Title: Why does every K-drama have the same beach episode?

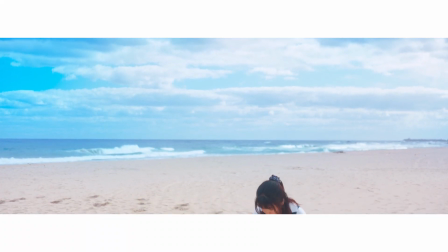(0:05)
If you watched a K-drama before, you have probably seen the beach episode.
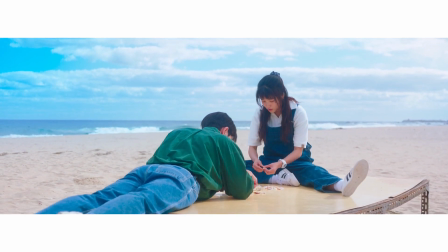(0:11)
You know which one I'm talking about. The one where the main couple goes to the seaside,
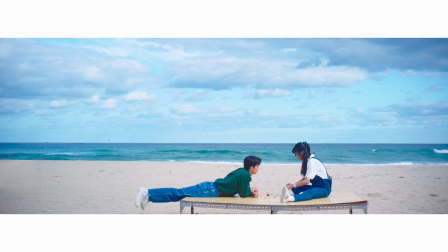(0:16)
where they play in water in slow motion, and then sit on the sand and have a heartfelt conversation.
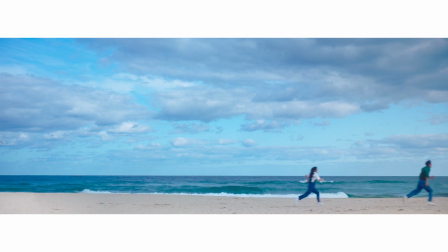(0:24)
This scene is always written and shot the exact same way.
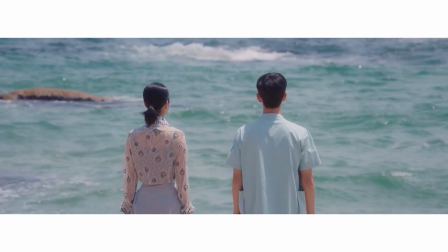(0:29)
It is one of the most overused K-drama cliches, along with the childhood connection trope and the drunk piggyback ride.
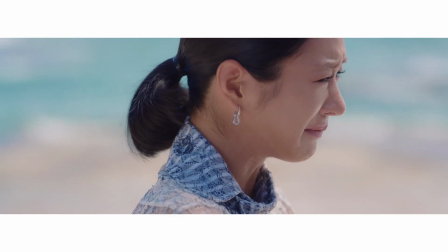(0:38)
I swear every K-drama has that scene. Go on, name a Korean drama where the protagonists don't go to the beach.
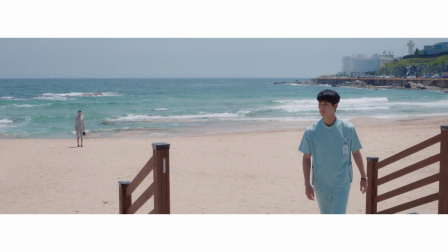(0:46)
Oh, I know! While You Were Sleeping. Wait, no, that's not true.
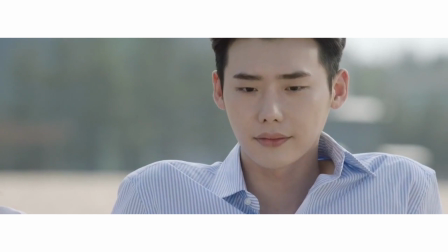(0:51)
While You Were Sleeping also has a beach episode. Oh my god, it's everywhere!
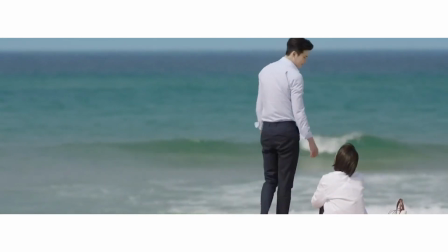(0:58)
Why is it so ubiquitous in Korean TV shows? Is there a secret pact among the screenwriters?
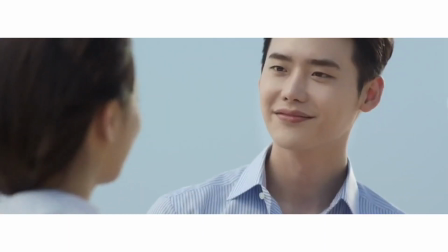(1:06)
Is this a conspiracy?
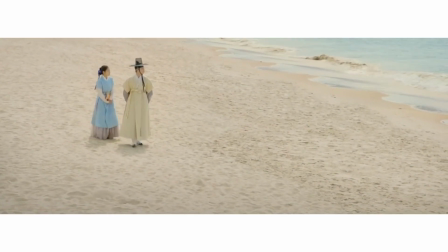(1:09)
At first glance, the beach episode might seem like filler, like an attempt to have enough footage to pad out 16 episodes.
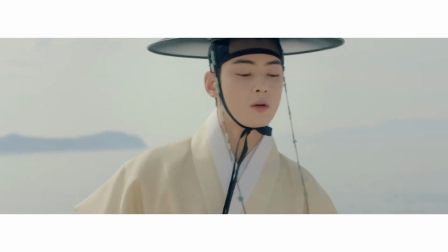(1:18)
But I think it goes much deeper than that.
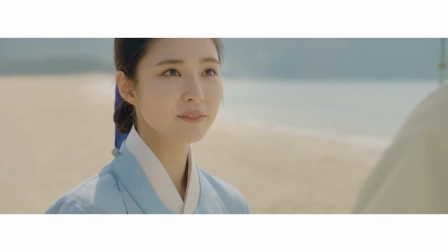(1:21)
In this video essay, I want to try and understand what's up with the K-drama beach episode.
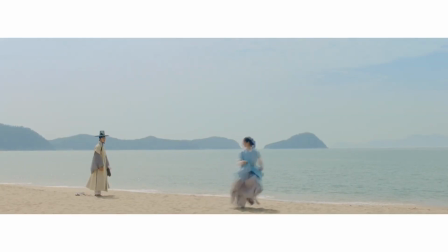(1:28)
So let's breathe in the fresh ocean air and feel the sand between our toes as we explore this trope.
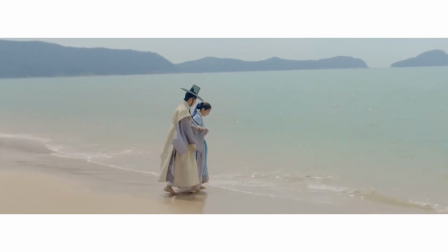(1:34)
But don't relax too soon, because the beach episode is more sinister than you remember.
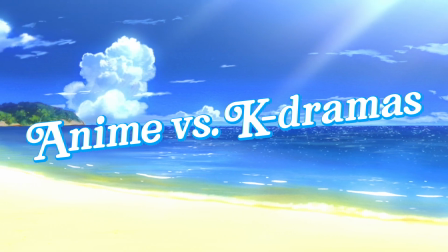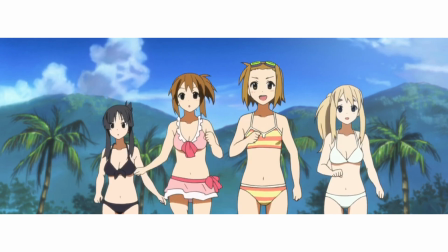(1:45)
If you also watch anime, you are probably familiar with its version of the beach episode,
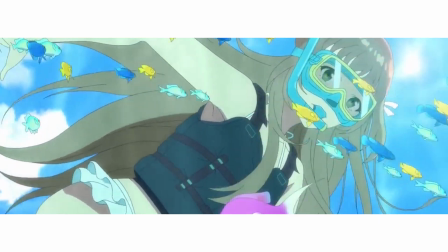(1:51)
which could not be more different from its K-drama counterpart in the aesthetic and the narrative function.
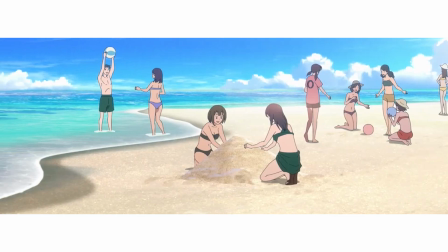(1:57)
This type of episode is usually set in summer on a crowded beach.
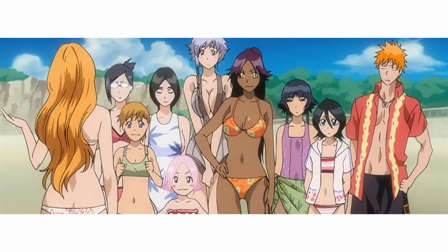(2:02)
The first thing that you will notice is how the characters are dressed. The anime beach episode is a chance to show all of the main characters in bikinis.
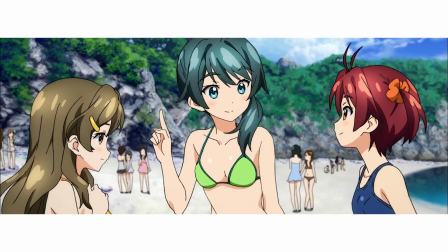(2:11)
It is the perfect opportunity for fan service, with the whole cast showcasing their bodies in silly provocative scenes.
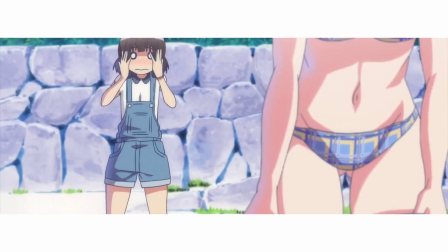(2:19)
The main appeal of the anime beach episode is that you get to see all of your favorite characters undressed,
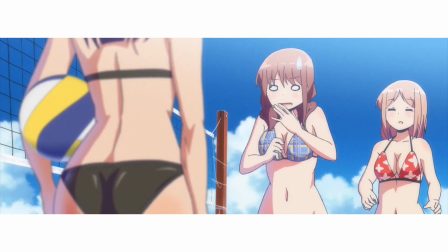(2:25)
and you don't have to think about the plot, because they're not doing anything relevant to the main story.
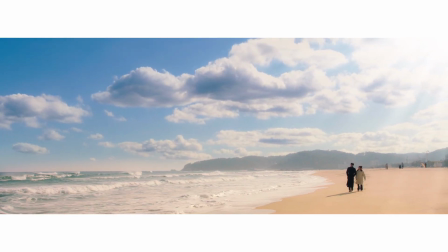(2:33)
The K-drama beach episode is typically the polar opposite of that.
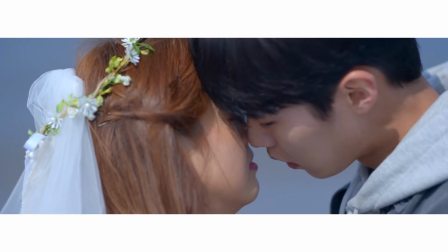(2:37)
The main couple goes to an empty beach alone, and the most they ever take off are shoes and socks to dip their toes into the water.
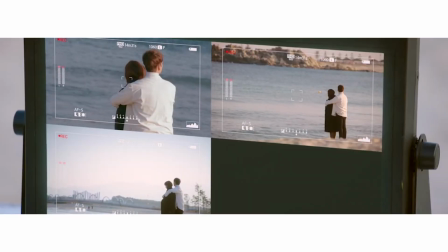(2:47)
Remarkably often, the K-drama beach episode is set and filmed in winter.
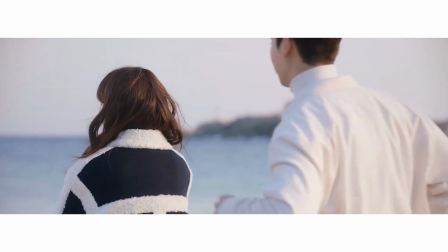(2:51)
Not only are the main leads not in skimpy bikinis, but they are also typically dressed in warm winter coats.
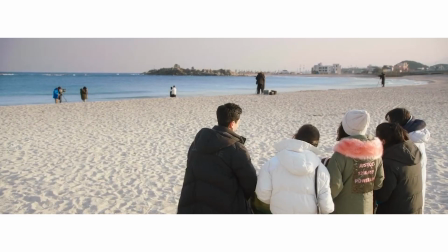(2:59)
You will not find any fan service here. That's what the shower scene is for.
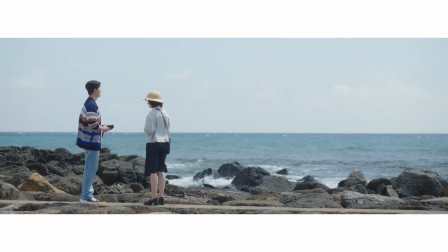(3:07)
Characters in the K-drama beach episode are not sexualized at all.
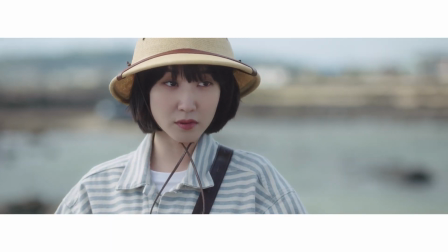(3:10)
On the contrary, they usually get to finally have a deep conversation about their personal struggles,
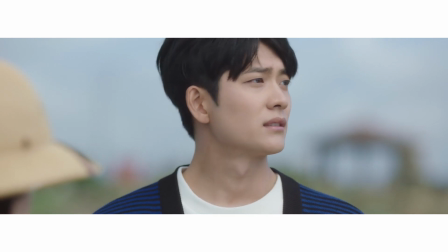(3:17)
or get some uninterrupted one-on-one bonding time.
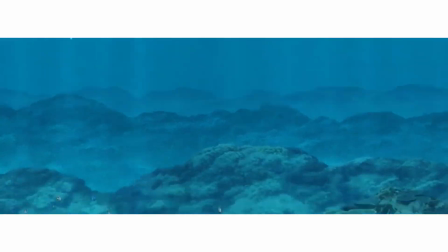(3:20)
The anime beach episode often exists outside of the plot and serves as a little getaway from the main storyline.
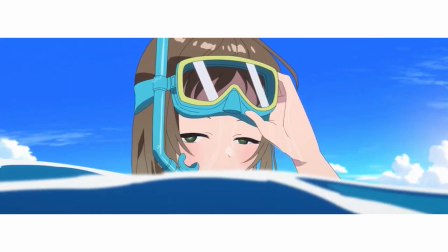(3:28)
You can skip it without missing anything, and it usually has no impact on the main story.
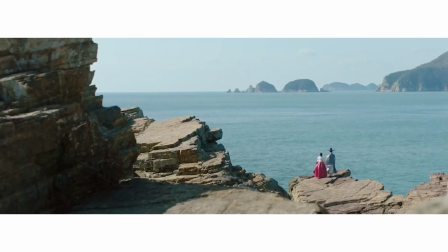(3:34)
The K-drama beach episode, on the other hand, is usually just one scene and not a whole separate episode,
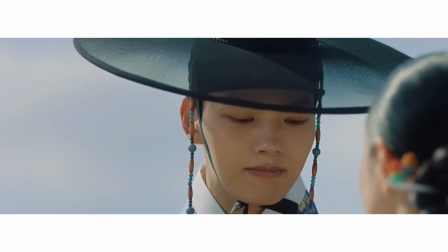(3:41)
and serves an important purpose in the overall narrative structure of the TV show.
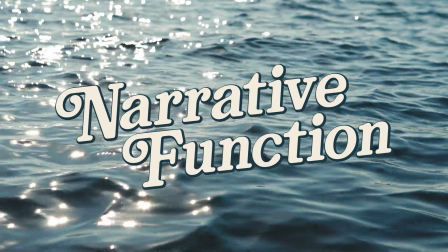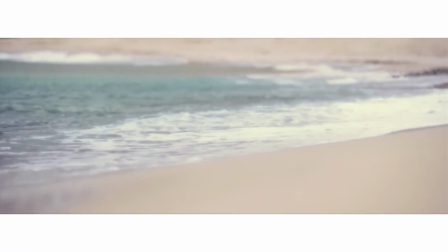(3:52)
The beach represents a liminal space, both visually and metaphorically.
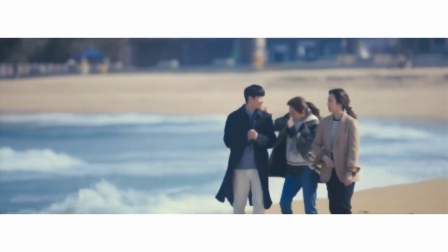(3:58)
It is a pivotal point in the characters' relationship.
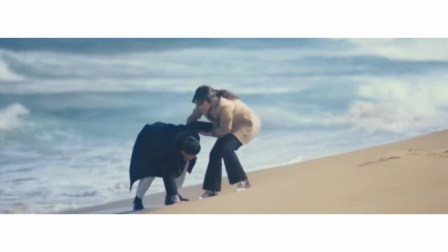(4:02)
The seaside scene is much more than just a cute montage of the main couple playing around in the sand.